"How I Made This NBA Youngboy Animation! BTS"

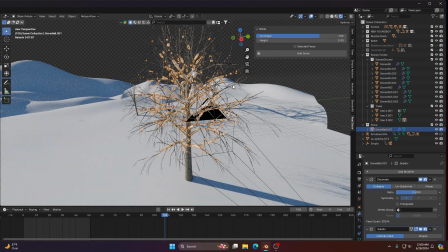So I just took some of my tree assets and then selected the amount of snow and the height of the snow I wanted added onto those, and now we have snowy trees.
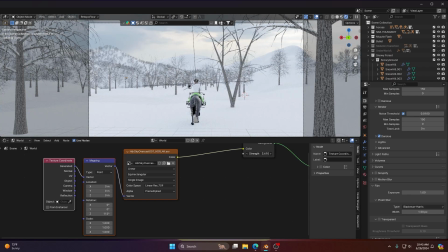Put those in a particle system on our hills. Now we have a great background. Brought in a cloudy HDRI and then put in a volumetric cube for a little bit of fog.
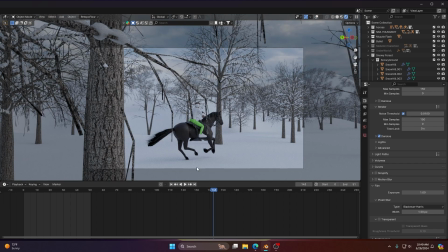I was getting this weird bug with my tree particle systems where they were like dancing around and I couldn't figure it out.
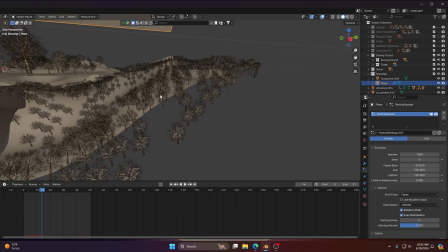I still don't know what the issue was because I didn't touch anything that would do that, I'm pretty sure.
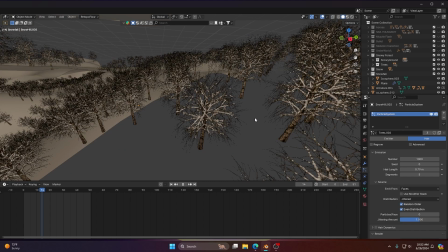So what I did is I just copied the entire project into a new file and the trees didn't dance anymore.
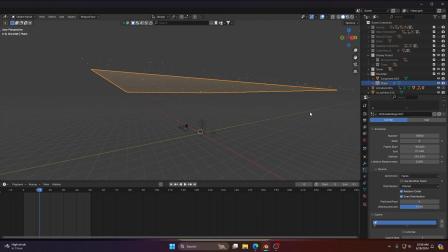I don't know what happened there. But so next up was to add in some snow, which is just another detail that brings our whole scene together to sell the whole thing.
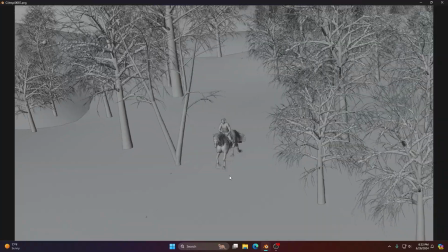Super easy to make, and there's plenty of tutorials out there. Something new for me also that I learned is using dynamic paints
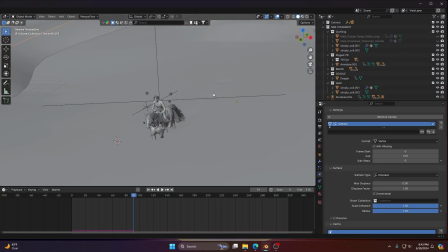and putting that brush selection on our horse and then the
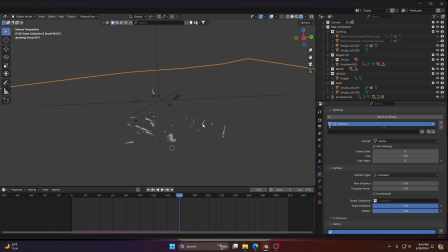canvas as our snow area in order to give us a trail for our horse.
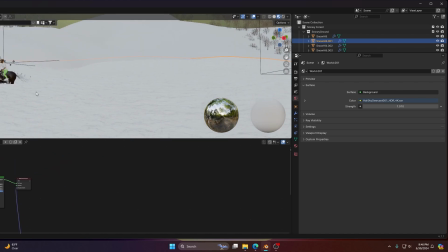When our horse moves, it's digging like a little trough, which is what would happen if a horse was running through the snow.
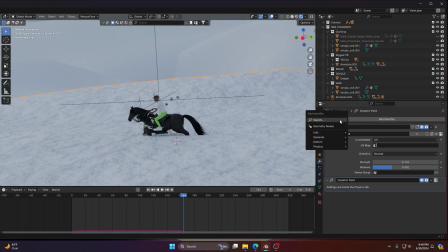I thought it was a cool little detail. It's not perfect, but I learned a lot and I think it looks pretty cool.
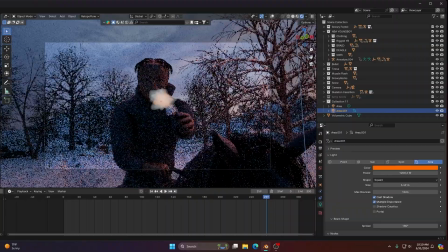And lastly, added some lighting. Just played around with some different colors until I got something that I liked.
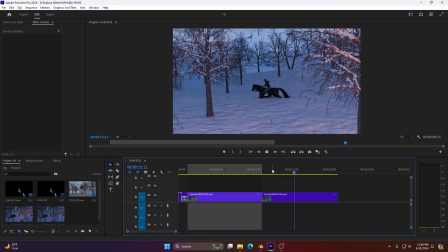Once I finished our little snowy area, our snowy mountain, Gravedigger Mountain, it was time to make our underworld scene.
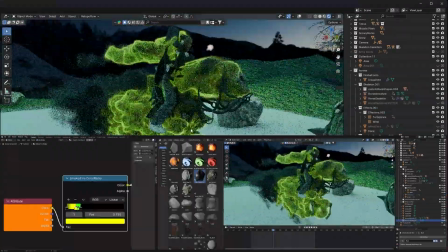This was pretty simple. I pretty much just followed the same process, but even easier.
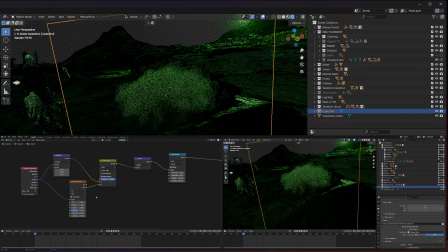I ended up making some clouds out of some volumetrics and putting like a weird noise texture on it to give us some of that like foggy or fumes look.
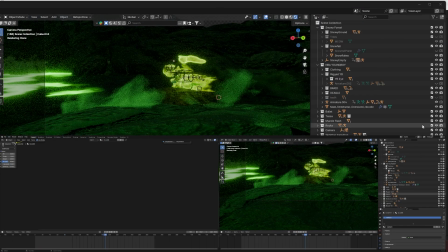As for the fire and the smoke on the horse, the skeleton horse, I'm using the Chaos Fire shader, and it's a ton of fun to play around with.
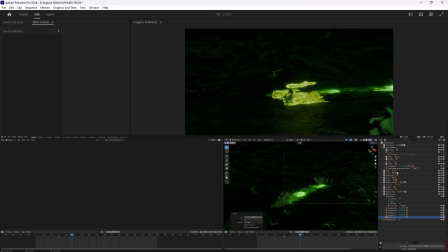And once our two scenes were done and all rendered, I brought them both into After Effects and did some rotoscoping on the skull break and looped them together.
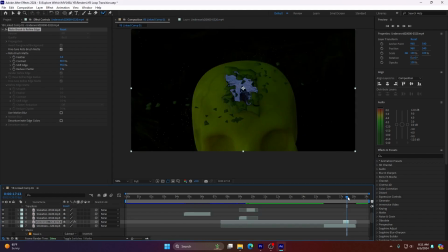And here's our final result. I hope you guys enjoyed this little look into how I made this NBA Youngboy animation, and stay tuned for more.